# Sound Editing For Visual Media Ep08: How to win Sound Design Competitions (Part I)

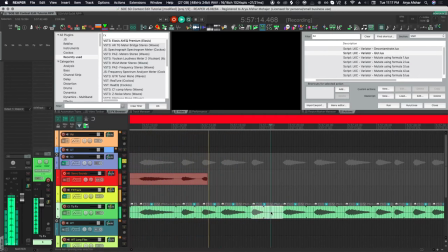Faster sounds are easier to layer and easier to put in sync with various movements, so that's nice.
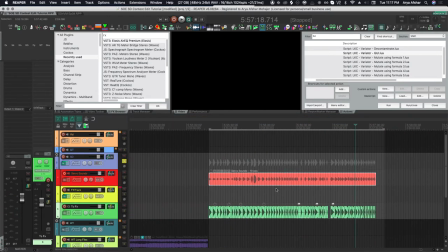And now I'm going to stop, and now we have a bunch of variations of the same sound.
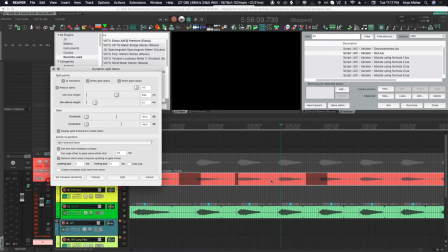Now I need to dynamic split these items, so I bring up the dynamic split menu, and then here we don't need to split a transient, we just want to split them where the gate opens and where the gate closes.
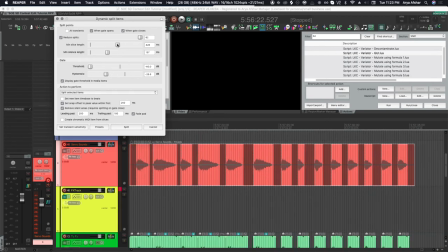Then I'm going to just set the threshold, go through the file, and make sure nothing is missing. There's one file missing, so I can just adjust the minimum slice length to include that as well.
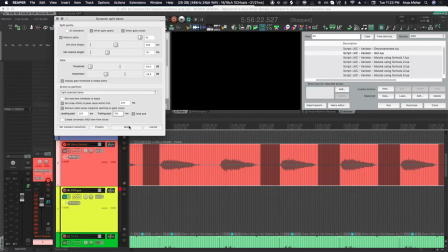I also want to create a leading path and a 100 millisecond trailing pad, just to make sure we catch every bit of the sounds.
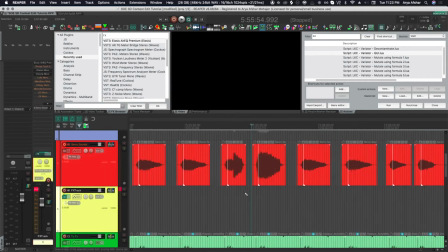I also will put a snap offset somewhere in the middle of the sound so that it's easier to put in sync down the line. I've explained snap offset in previous videos, so watch those if you need to. And that's how you get variation.
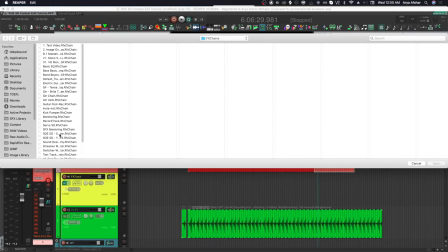So I also took the sound effect for the key drop, I reversed it, and now I'm gonna create some kind of like weird sound designy thing for the intro.
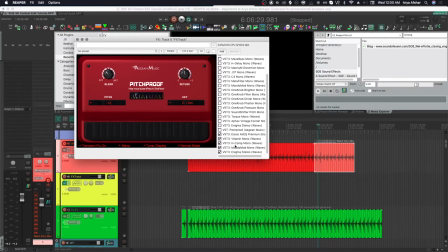Since I've done this before, I will just need to load that effects chain from when I did it during the competition. And it's basically a bunch of ways of creating modulation in the sound using the Mondomod filter, the Enigma filter, and some pitch variation.
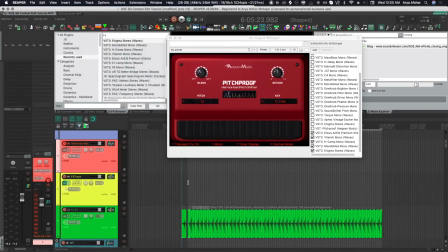I will explain these plugins in detail later down the line, but I just want to show you that I can take the same sound and use modulation to make it sound kind of different,
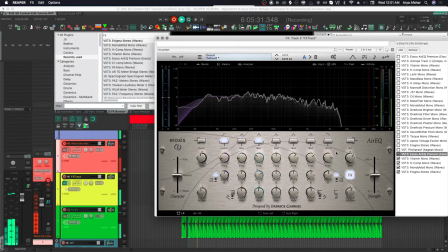kind of synthetic, and kind of appropriate for any kind of intro sequence.
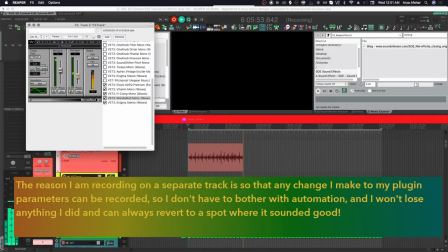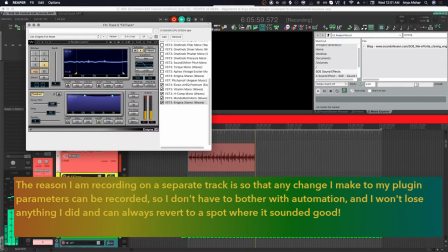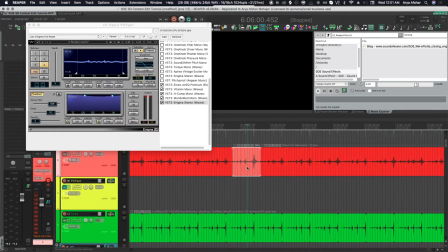So once I'm satisfied with some of the variations I got, I can just stop recording. I'm going to take a little bit of it, go to the intro of my project, and I'm going to paste it here.
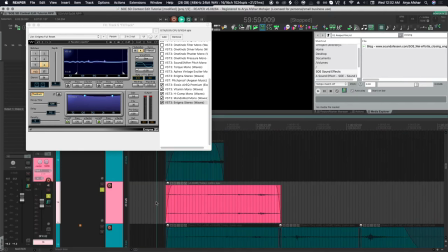I've already done this before, so I'll just show you a few of the sounds that I put in here and how they work in sync with the picture.
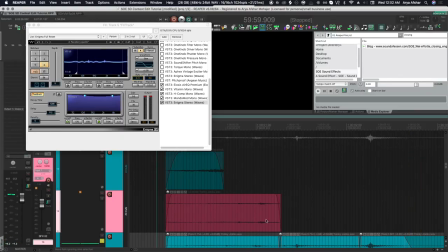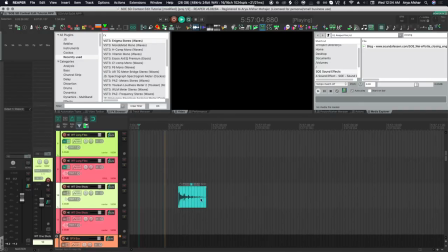So let's listen to this other sound. Pretty mundane sound.
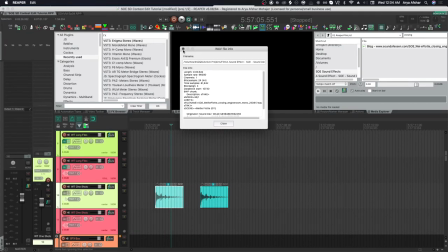If I go to the item properties by pressing Command and F2, I can see that it's recorded in 96K, which is nice, which means we can basically stretch it a bunch and it will still make sense. So let's hear it now stretched.
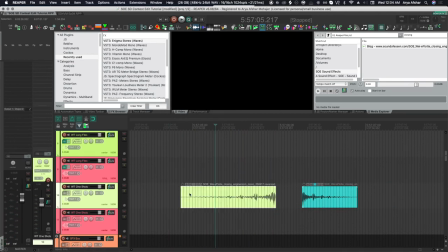And now let's reverse it. No, it sounds kind of interesting.
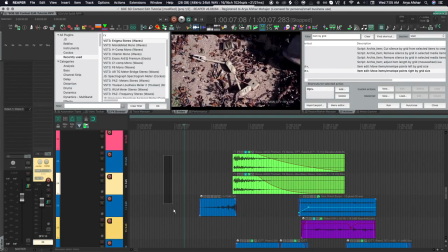What I can use this sound is to create kind of like a buildup to a transition. So I got these two kind of impactful hits that signify the transition, and that sound goes before them and kind of anticipates them.
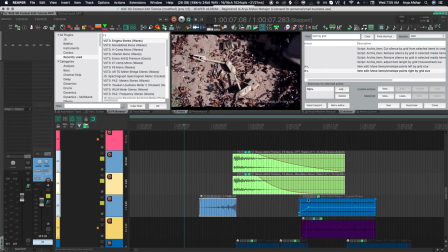I think that sounds really good for creating that kind of transition from one scene to another scene in a very creepy way.
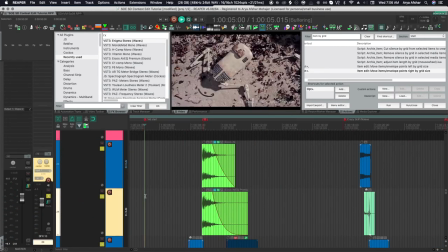Now, this sound isn't really tied to anything other than to the scene change. So we really just want to create impact for when we arrive at this scene.
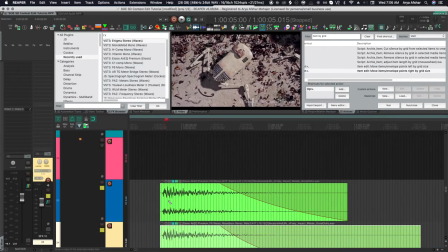Now, basically, the effect that this sound will have changes a lot based on where you put it.
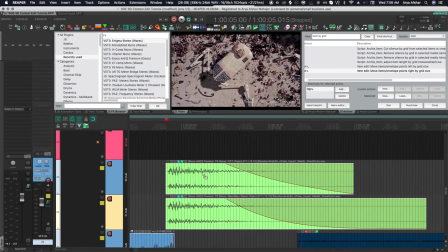So if I just move this thing one frame this way or that way, it really changes the character of this transition.
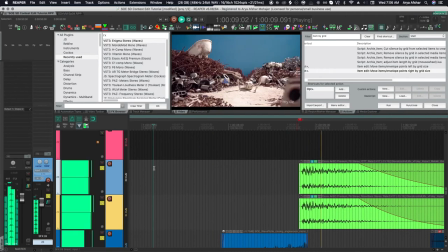So normally, when it comes to normal transitioning, we want to give a little bit of leeway to the video. Because for every frame of video in 24 frames per second, we have 2,000 samples of audio to play with.
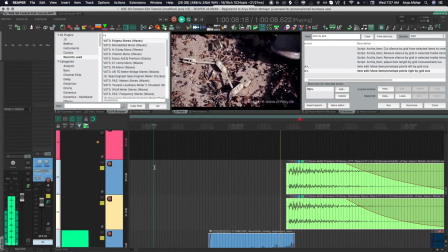So we have a little more leeway. We can let the video transition happen, and then the audio transition can happen slightly later.
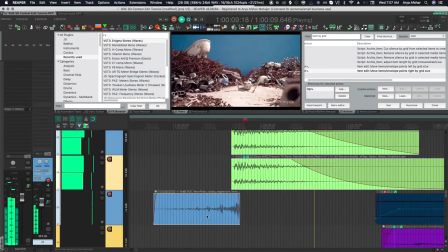However, when it comes to horror, I like putting my edit right on the cut.
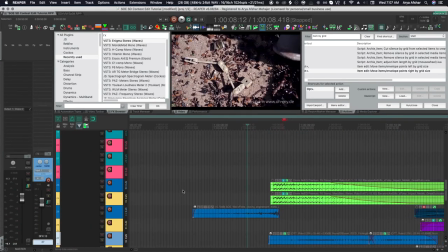And the reason for that is that way it's scarier, because you hear the sound, you see the visuals changing, and it's a little bit like, whoa!
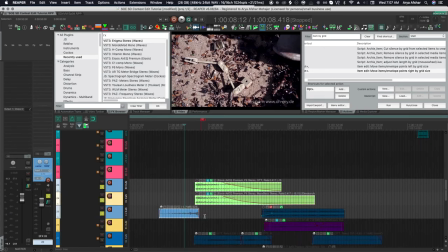And this is kind of the nature of every jump scare you've ever seen in any movie. So that sounds much better to me.
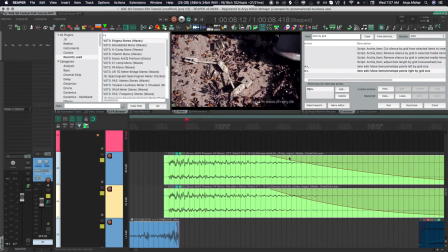This is also a good time to talk about a little bit of parallel processing when it comes to item-based editing.
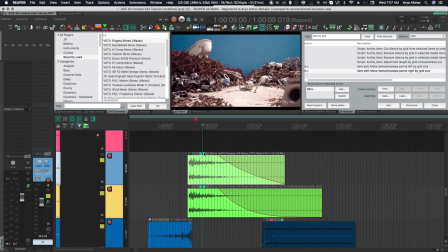So the green files that you can see are both exactly the same file, but I have different effects on both of them.
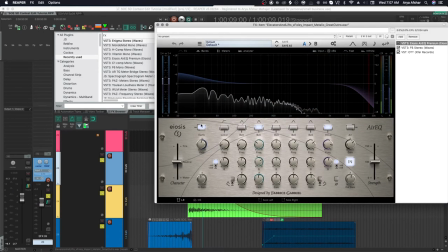So on the first one, I have the low end boosted a little bit using this earth parameter.
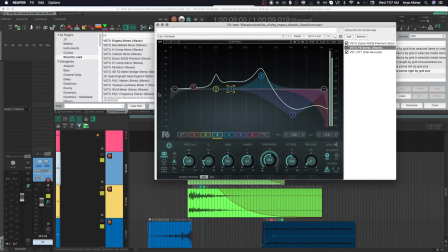And I have a dynamic EQ in F6, which again is kind of boosting kind of the low end characteristics and a little bit around the 1K range.
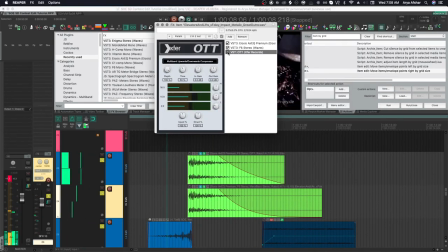Finally, I have the OTT. And OTT is basically an upward and downward compressor in one, so it really just creates a lot of impact in the sound.
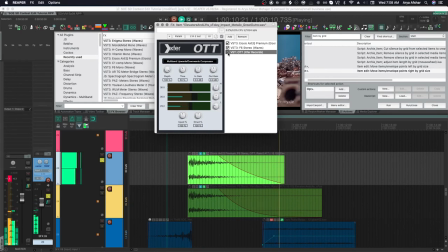So let's hear this layer on its own. It's really nice, has a big high-end impact and a lot of creaks kind of at its tail. And then the bottom sound, it's the same sound, but it has a very different character.